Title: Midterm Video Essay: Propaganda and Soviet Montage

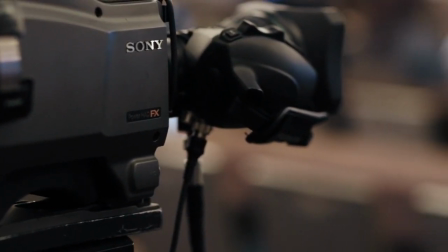Film, like any other art form, has the capacity to stoke emotions in its audience,
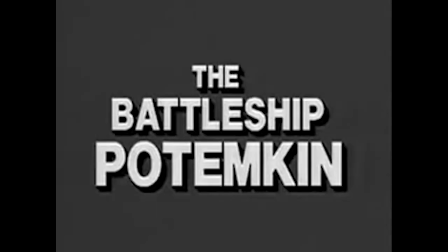and the editing techniques presented in Battleship Potemkin brilliantly portray this idea.
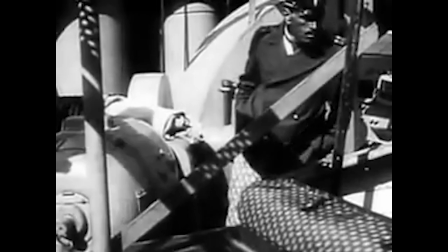Early in the film, Eisenstein immediately establishes a power dynamic between the black-coated and
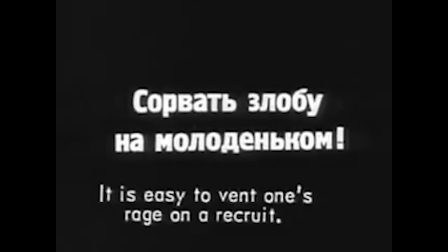white-coated sailors by showing a parallel cut of what is assumed to be a
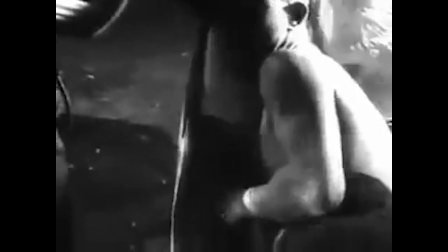high-ranking sailor hitting their subordinate. Eisenstein could have used a detailed intercard to state
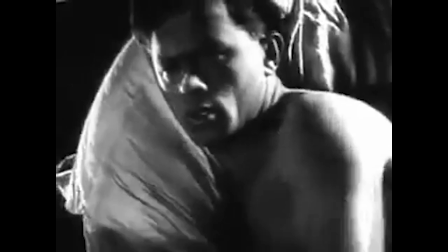outright that the conditions aboard the vessel were abusive.
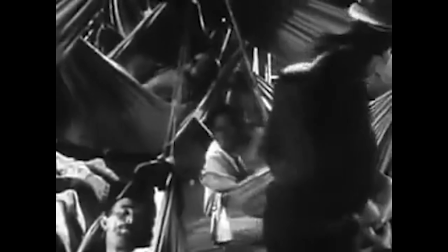However, by showing the actor's reaction to being hit within the first 2 minutes of the film,
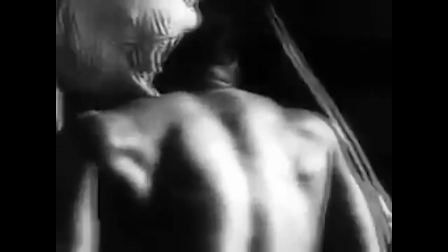he establishes an emotional connection between the audience and the characters. Once that emotional connection has been forged, Eisenstein continues to show this power dynamic through the use of close-ups.
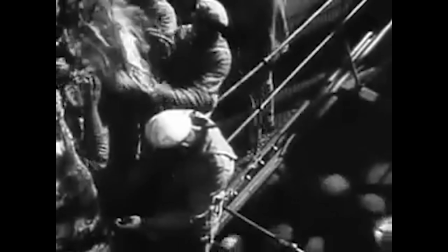In the majority of the first act, close-ups on people are used to either draw attention to outrage or to highlight inequality in power. Although while the quality of acting and the effectiveness of close-ups work well to guide the audience's opinions, the most powerful tool in Eisenstein's belt is montage. For most of us in the United States, the idea of montage is heavily tied to the jump cut, a discontinuity editing technique that shows the passage of time. For example, in the
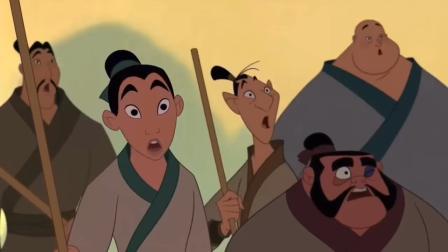1998 animated film Mulan, a montage sequence shortens the training of a military unit into a 5-minute musical number.
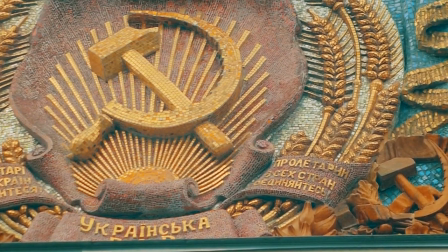However, early Soviet films had a different idea of montage. In his third essay, The Cinematography Principle and the Ideogram,
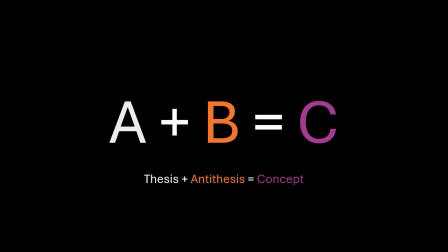Sergei Eisenstein insisted on the idea of montage as a conflict of 2 factors creating a concept. This idea of film as a conflict is heavily influenced by the Marxist dialectic,
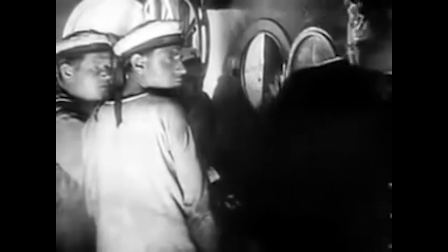or the phenomenon in which 2 ideas collide, leading to the development of a more complete idea.
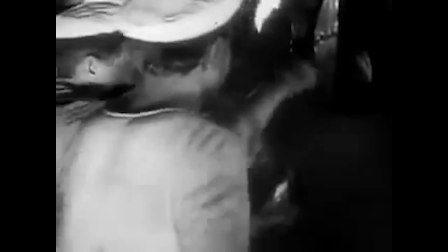In his film,
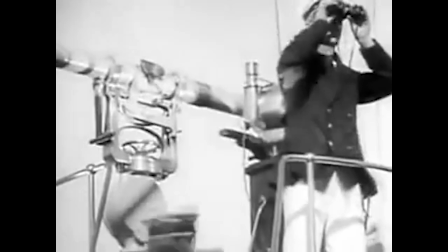Eisenstein took the opportunity to show each form of montage to further emphasize the need of the working class to rebel against the ruling class.
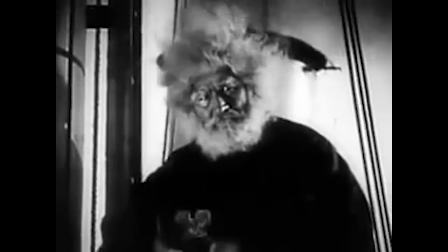Prior to the rebellion on the ship, a graphic match between a priest swinging his cross and a high-ranking sailor fiddling with
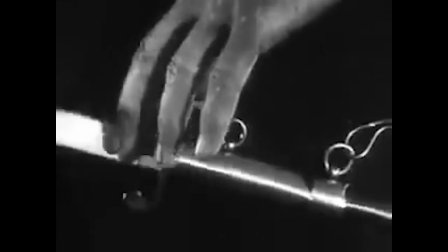his sword is used to create an intellectual montage by drawing a connection between the church and the bourgeoisie,
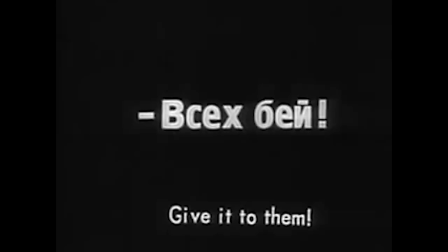to emphasize the collapse of the bourgeoisie and to fit the organization of a rebellion.
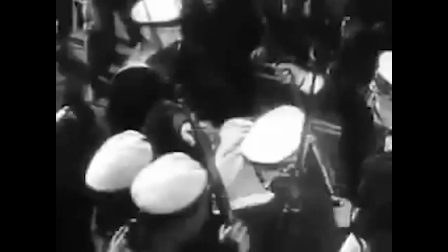Eisenstein makes use of a rhythmic montage. As while the cuts are fast-paced, they continue to follow the overall context of the scene.
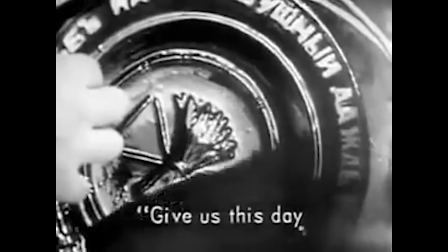To amplify the anger felt by a sailor realizing the unfairness of his situation,
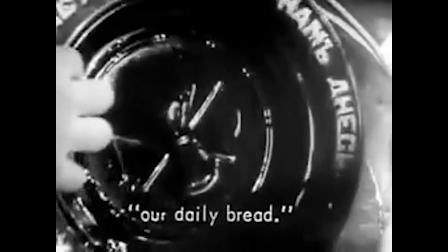he cuts in a close-up of the actor's face contorting in anger before continuing the scene, hence using a tonal montage.
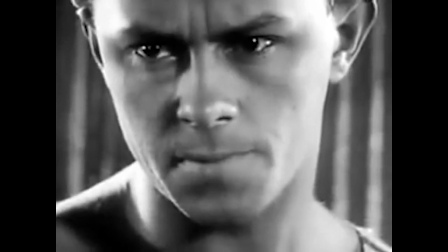But his most famous use of montage, and what I believe to be the scenes where Eisenstein shows his ideology the most, is the Odessa Steps.
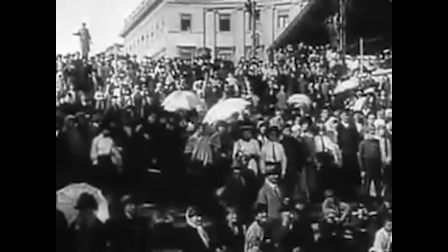Before the massacre in Odessa, Eisenstein creates an environment full of joy and celebration,
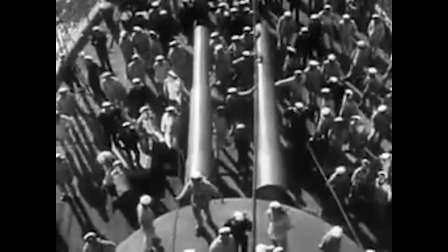leading the audience to believe that the public aiding the battleship's crew in preparing for their rebellion would yield no immediate consequences,
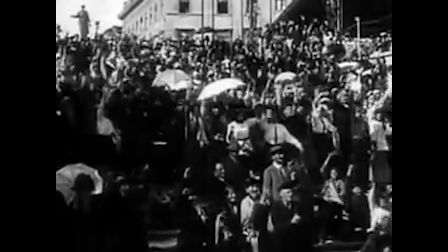and kept this illusion for over 6 minutes.
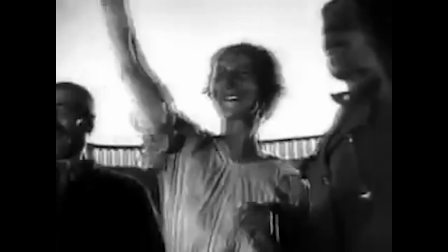And just as the population of Odessa says their last goodbyes to the crew, the illusion breaks.
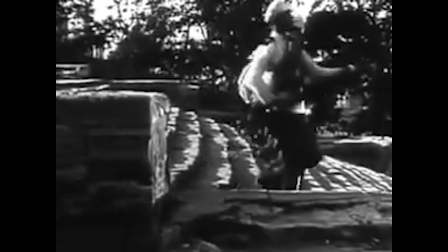The tone of the music changes drastically, with Eisenstein shifting the music to create another montage,
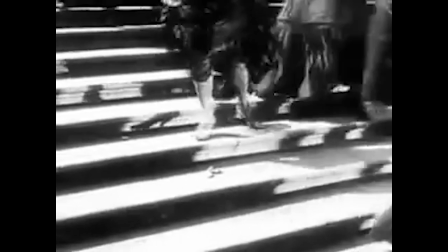alerting the audience of gunshots before any guns are actually shown.
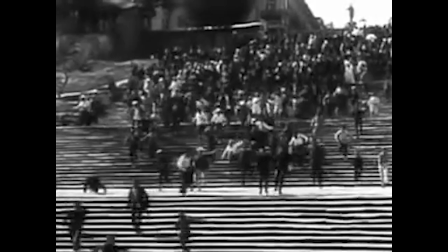The crowd panics, and the cuts and shifts of point of view start increasing in pace, creating a feeling of chaos.
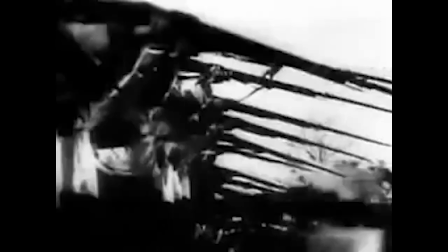Eisenstein starts shifting the camera angles on the Tsar's soldiers, all while avoiding their faces,
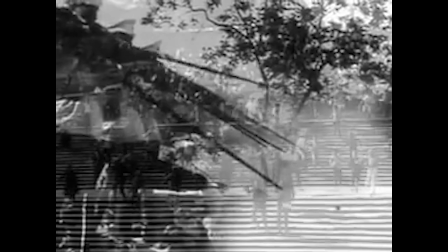painting the Tsar's men as faceless, merciless agents of the state. The camera enters first-person point of view for the most times in this scene, with many first-person shots on people either being shot or trampled.